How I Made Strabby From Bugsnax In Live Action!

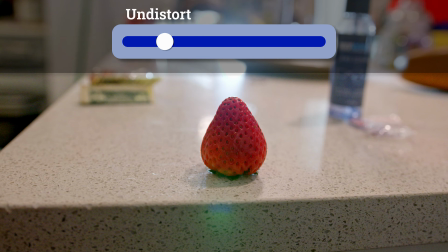4:02 In VFX, we like to solve for this distortion so that we can basically match the distortion between our CG objects and our footage. Once I was done with the track, I imported it into Blender to do a basic layout.
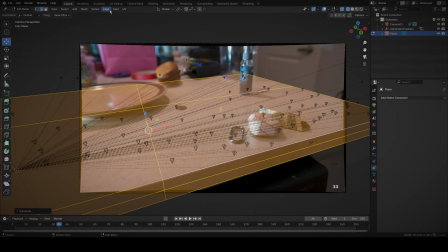4:13 Essentially what a layout is just setting up your camera where it needs to be in the scene, making sure the scale of everything is correct, and also adding necessary geometry. So for a shot like this, the scene geometry doesn't need to be super realistic,
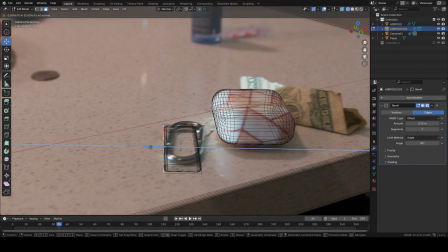4:26 so all I really did for this one was basically basic geometry for the counter, and then super rough proxy objects for some of these other things on the counter.
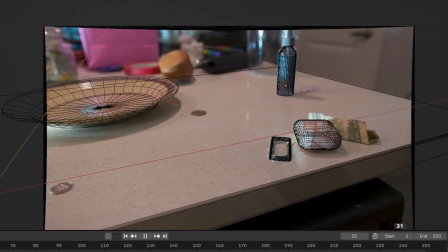4:34 Sometimes you need really realistic geometry, but in this case,
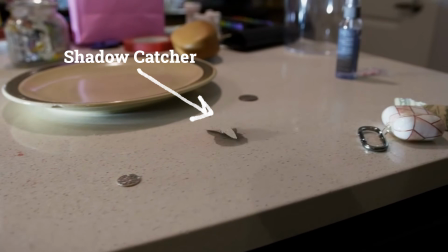4:39 I just needed a basic shadow catcher for the floor, and the other objects are just for reference when I'm animating. So with this layout done, it was time to work on the Strabby asset, and for this, I jumped into Side Effects Houdini.
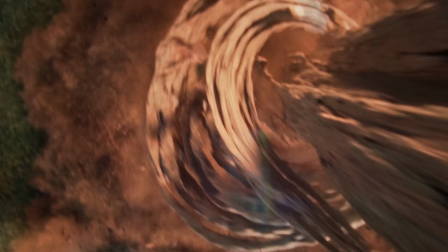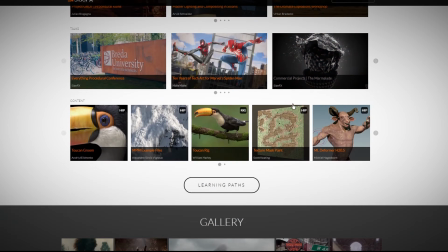4:56 Houdini is a really powerful node-based 3D software. It's used in tons of movies that you've seen to create simulations and procedural geometry. First, I started by pulling up references of the Strabby from Bugsnax and real strawberries. It's really important to have reference, trust me on this.
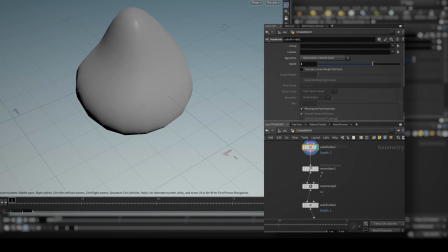5:11 So I then began building the base shape of the strawberry and then used a bunch of noise modifiers to add those imperfections that you get in real life fruits.
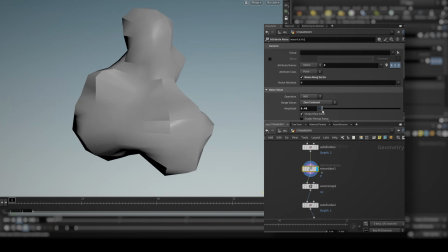5:18 The surface is never perfectly smooth. Next, I needed to make the seeds. So for this, I modeled a few different seeds that are mostly the same but have slight differences and then instanced them across the surface of the strawberry.
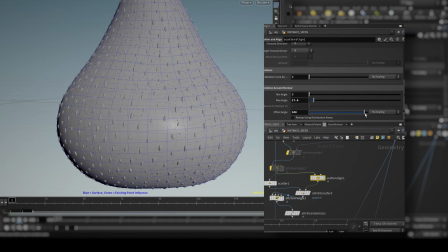5:28 I added random size variation and slight offsets to the rotation, again adding to these imperfections that I mentioned earlier.
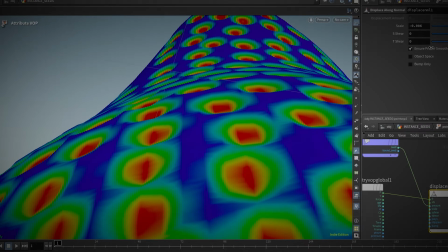5:35 Once I had the seeds in place, I was able to use their positions to offset the surface of the strawberry to get that indentation that you see. And the beautiful thing about Houdini is that now that I have this whole node setup built procedurally,
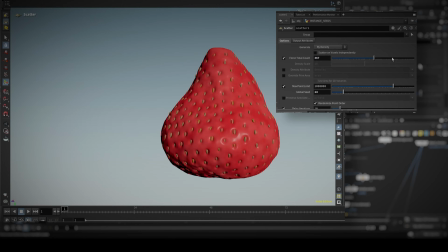5:46 I can modify the amount of seeds that I want, the size of the seeds, and the general shape of the strawberry,
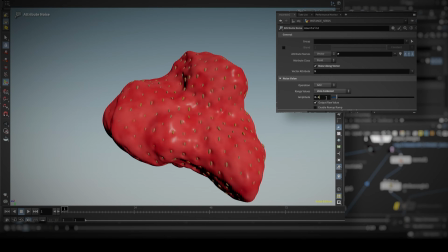5:54 and everything sort of just automatically fits into place because I built it procedurally. To be honest, for this project, I didn't really need to build it procedurally because I needed just one strawberry. Procedural is usually good for like when you need to do a ton of iterations in a production. So I could put like 50 different versions of the strawberry that are all slightly different, and the director or whoever can pick which one they like best. But it's just me in this case, so it wasn't really necessary. I just did it because I like Houdini and it's good practice.
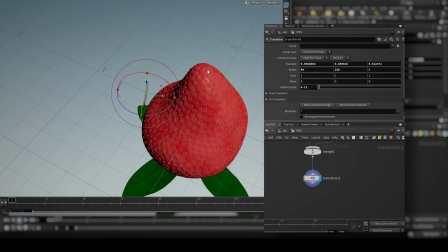6:22 So then once I finished modeling the legs and the eyes and the stem, I exported it to Blender for look dev and texturing. Remember that HDRI that I said I captured earlier? This is where it comes in handy. I loaded it into Blender so that I could get accurate lighting for my scene.
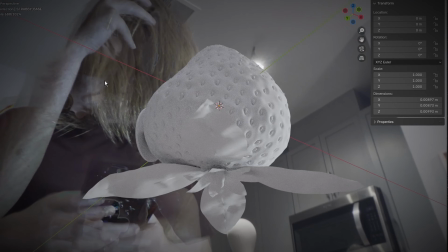6:34 So basically it uses the brightness and the color values of that image to create sort of a spherical map that lights my scene.
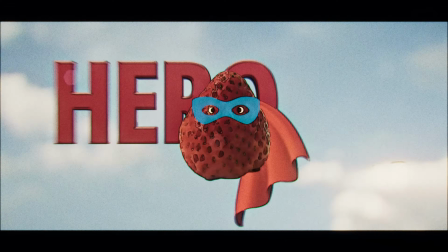6:41 Then I pulled up my reference image of my hero strawberry. And all I had to do was make the CG strawberry match the hero strawberry.
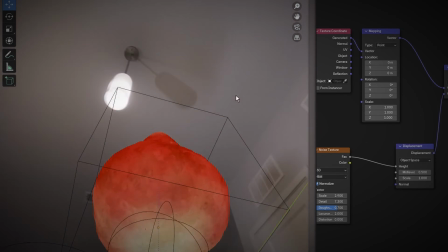6:51 So I did some basic hand painting of textures to get the different hues.
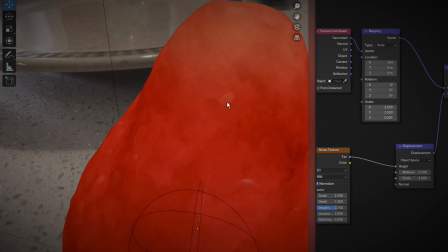6:56 So you have like reds and you have some sort of like white colors near the base, and then you have these different orange hues.
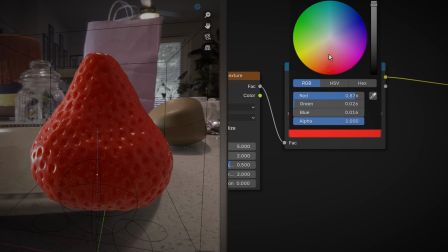7:01 I then used some procedural noises to add even more imperfection to that color. Like I said, imperfection, super important. Sometimes this is super subtle, don't really notice it, but without it, it's really obvious.
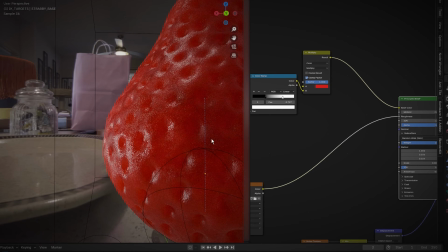7:12 I then used a mixture of procedural noises and texture maps to add bump and roughness variation.
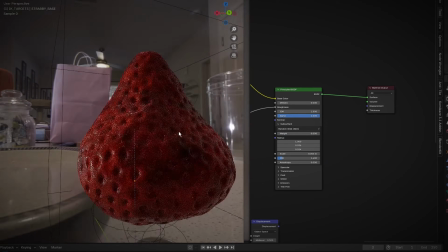7:17 This is also super important for getting realistic CG. And then, as a final step, which probably wasn't necessary because you never see the strawberry close up enough to even notice this,
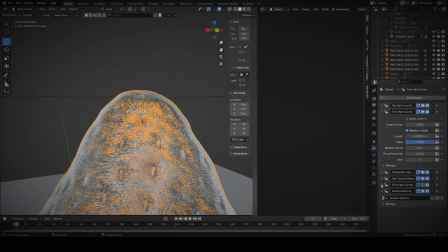7:27 I added tiny little hair particles across the surface because you do see this on some strawberries.
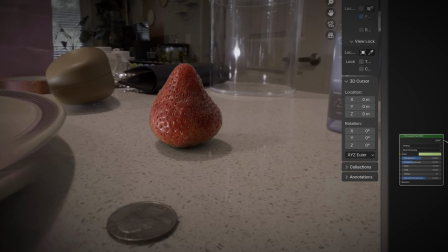7:34 That was probably just for me. You really don't notice it in the short.
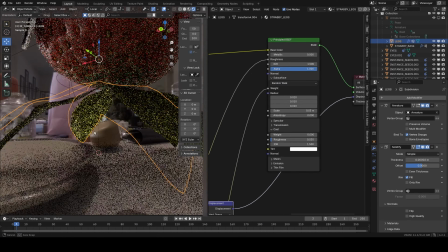7:40 I then used the same texturing process for the seeds and the eyes, and then for the leaves, I found some cool leaf textures on Quixel Megascans.
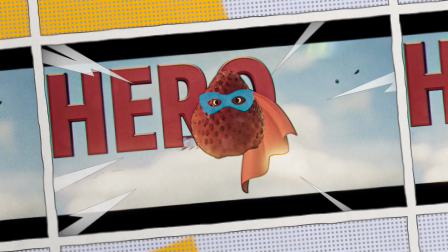7:49 So now that the CG strawberry and the hero strawberry are matching, it's time to get on to rigging and animation.
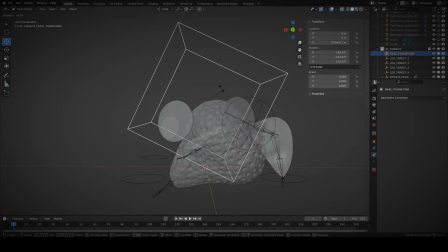7:58 So I built a very basic rig and animation blocking to start. Animation blocking is just trying to get the timing right, so I know it needs to fall down and then run across the counter and then jump off at the end.
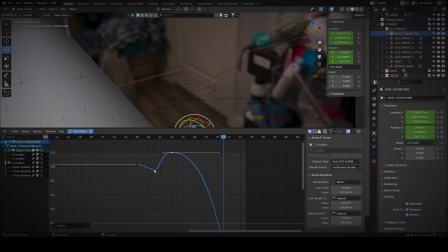8:08 So I wanted to make sure the timing of that fit well into the edit.